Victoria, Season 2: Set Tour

Welcome to Leeds East International Airport, otherwise known as Buckingham Palace. Inside is where we film pretty much everything in Victoria.
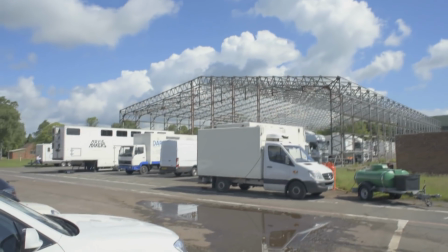10s
Behind us are the makeup trucks and the very important catering is over there. So that's where all the kind of business goes on. But over there, that's where the magic happens. So come with me and get a tour.
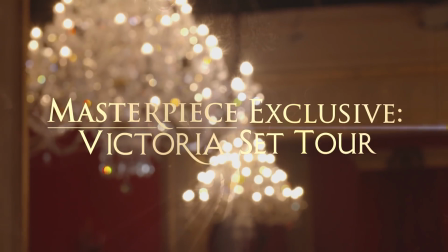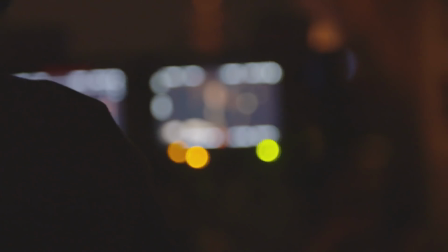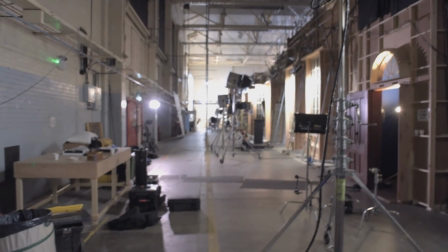34s
This is the aircraft hangar on the inside. If you look up into the roof, sometimes you can see parakeets, owls, all kinds of birds. It's Buckingham Palace, but it's also a wildlife reserve, which can make filming quite tricky. During the proposal scene, when Victoria's proposing to Albert, and it's this really romantic moment, we had to stop filming because a flight of parakeets kind of went right through the scene.
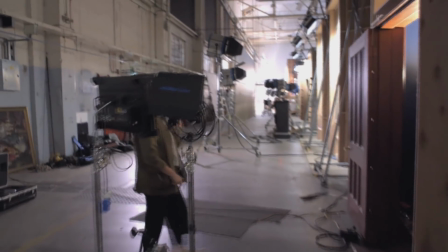60s
Let's go through here and into the palace itself.
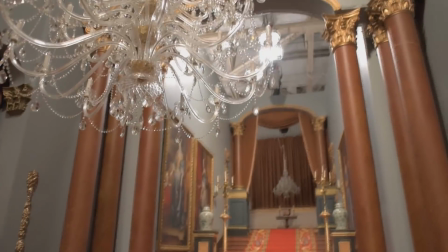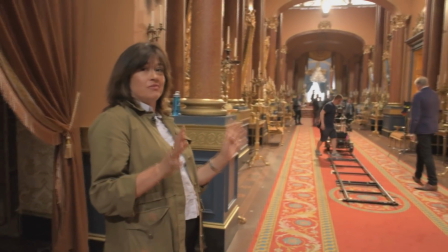70s
Now we're going to meet the production designer, the very wonderful, very talented, very tall Michael Howells.
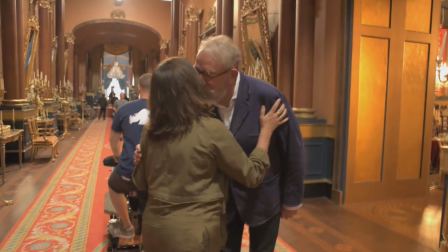79s
Michael! Hello. How are you? I'm good. Very good. So this is pretty much to scale, isn't it?
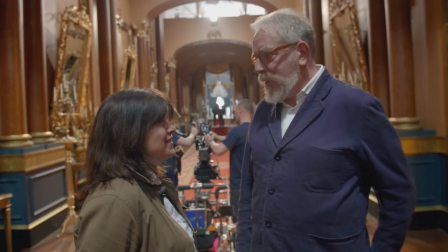84s
This corridor is, it's 180 feet long. It's something like 700 candles to light this room.
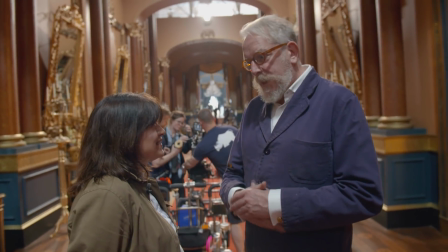90s
How long does it take to light all the candles? We have a big team. There's sort of 6 people who light and 2 fire marshals.
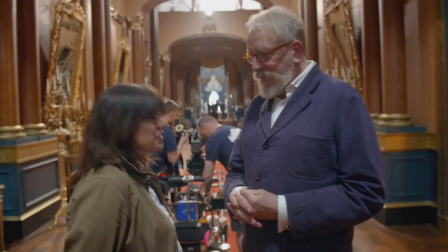97s
Has it ever caught fire? Has there ever been We've accidents? had one fire. Oh, okay. Only one fire. Yeah, well, that's not too bad, is it?
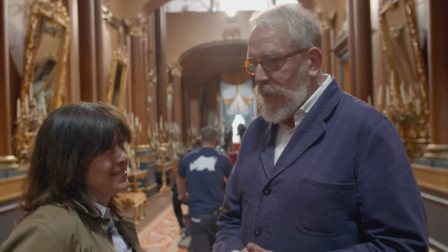103s
No, okay, but it went out very quickly. We've added 3 new staterooms and more servants' quarters.
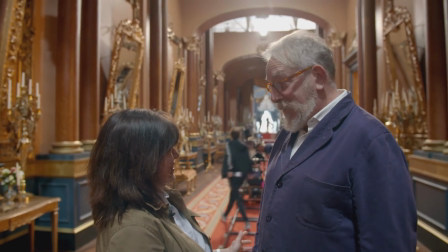111s
And of course, a very important room. The nursery. That's the one. Perfect, yeah. perfect.
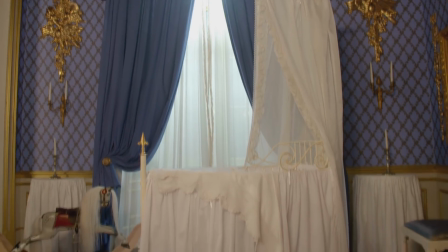116s
Okay. See you later. See you then. Bye-bye. This is the nursery, because now with Victoria and Albert they start the famous family.
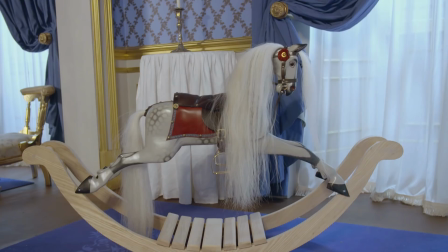125s
One of the fantastic things about working in Yorkshire, there are so many incredible craftsmen that we've actually used in commission pieces,
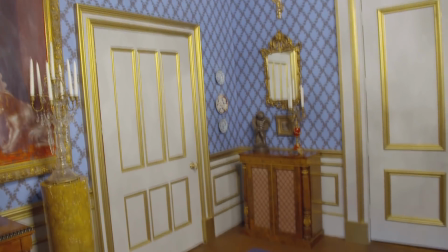131s
and we had a local blacksmith who has made the cot for us based on a period design.
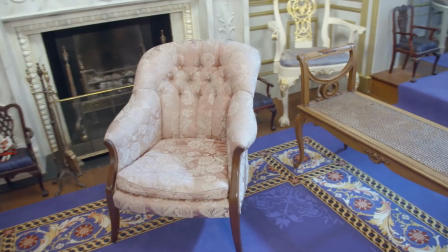137s
And things like the wallpaper comes from a house in Cornwall, Port Eliot, which we copied and recoloured.
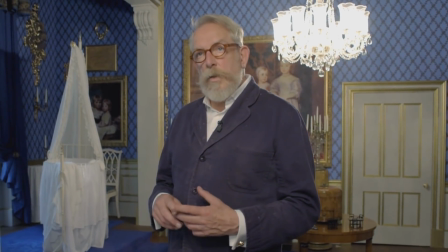143s
What we have done is included all the portraits are of children and royal children.
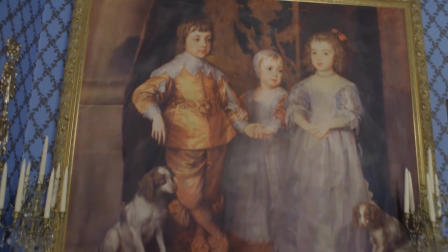149s
So we've used Van Dyck and Romney.
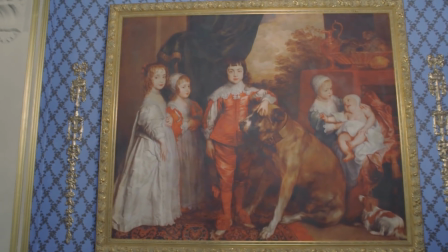152s
It's this idea of the royal family, which is very much what Victoria and Albert invested in and became a very,
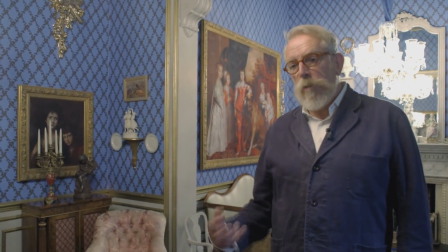159s
very important sort of core value of their reign.
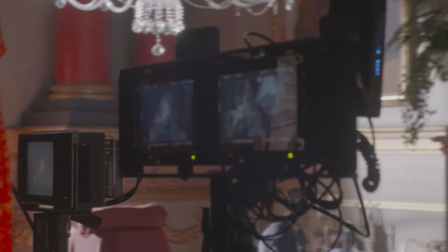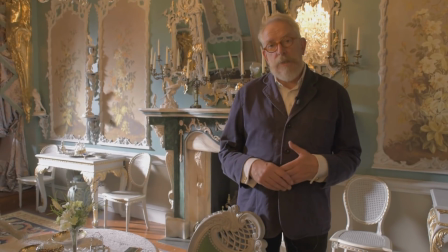169s
This is the music room. When we started planning this, we wanted to do it based on music and song.
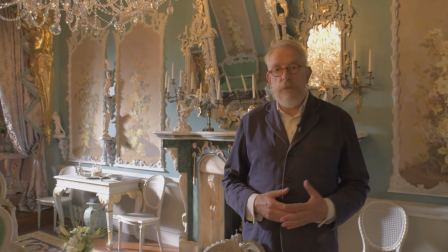175s
And one of our main motifs throughout the room is our birds,
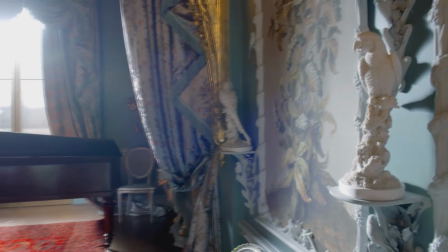180s
whether they are carved birds to look like mice and porcelain, or whether they are the birds that have been set into the mirrors or on the sconces.
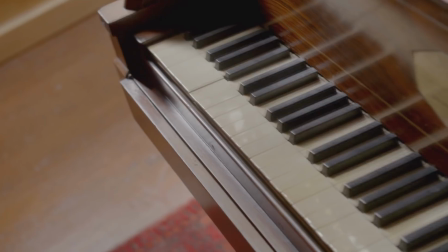187s
The piano was made by the original makers who made the piano for the Princess Victoria before she became Queen.
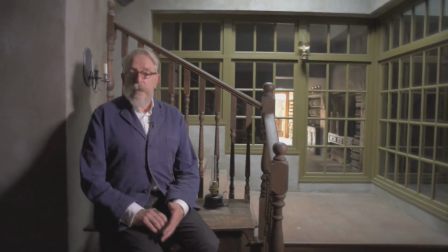194s
This is the basement, this is the servants' quarters, and we're in the undercroft with connecting stairs that run up to the palace upstairs.
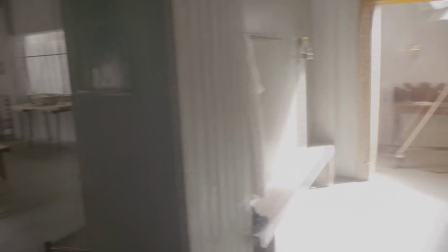201s
The basement creates a sort of slightly bigger problem because obviously we use less candles,
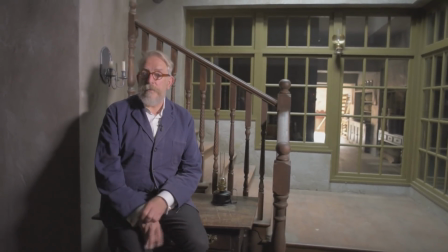206s
and there aren't any windows as we are below ground, so we've used the idea that the light comes from above,
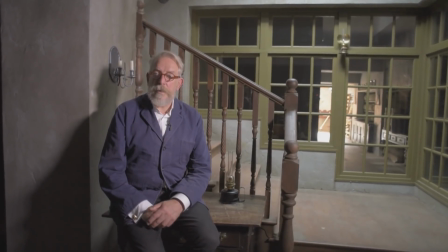211s
which gives us a different atmosphere to the staterooms upstairs. But we are slightly plagued with animals that are coming in.
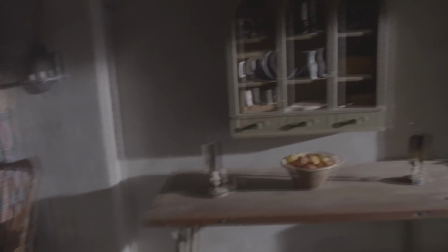219s
We had an owl nesting in the set last year.
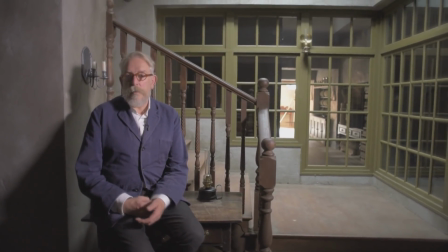222s
This year we've got a lot of crows and jackdaws who are all just raising their young, so we also have to fight against those things as well.
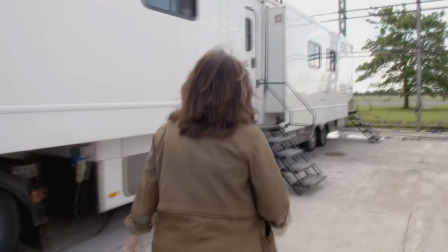234s
Here we are on the costume truck, and I think I can see Ros EBBUTT, our amazing costume designer.
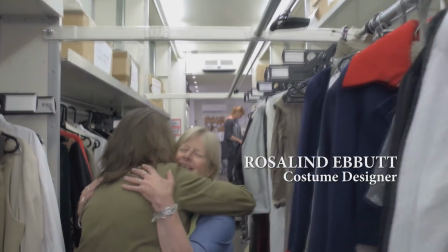241s
Ros, my darling. Hi there, Daisy. How are you? Very well, thank you.
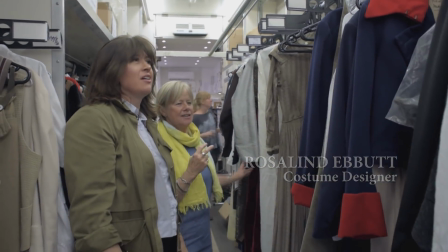246s
Interrupt you because I know you're having a really frantic day.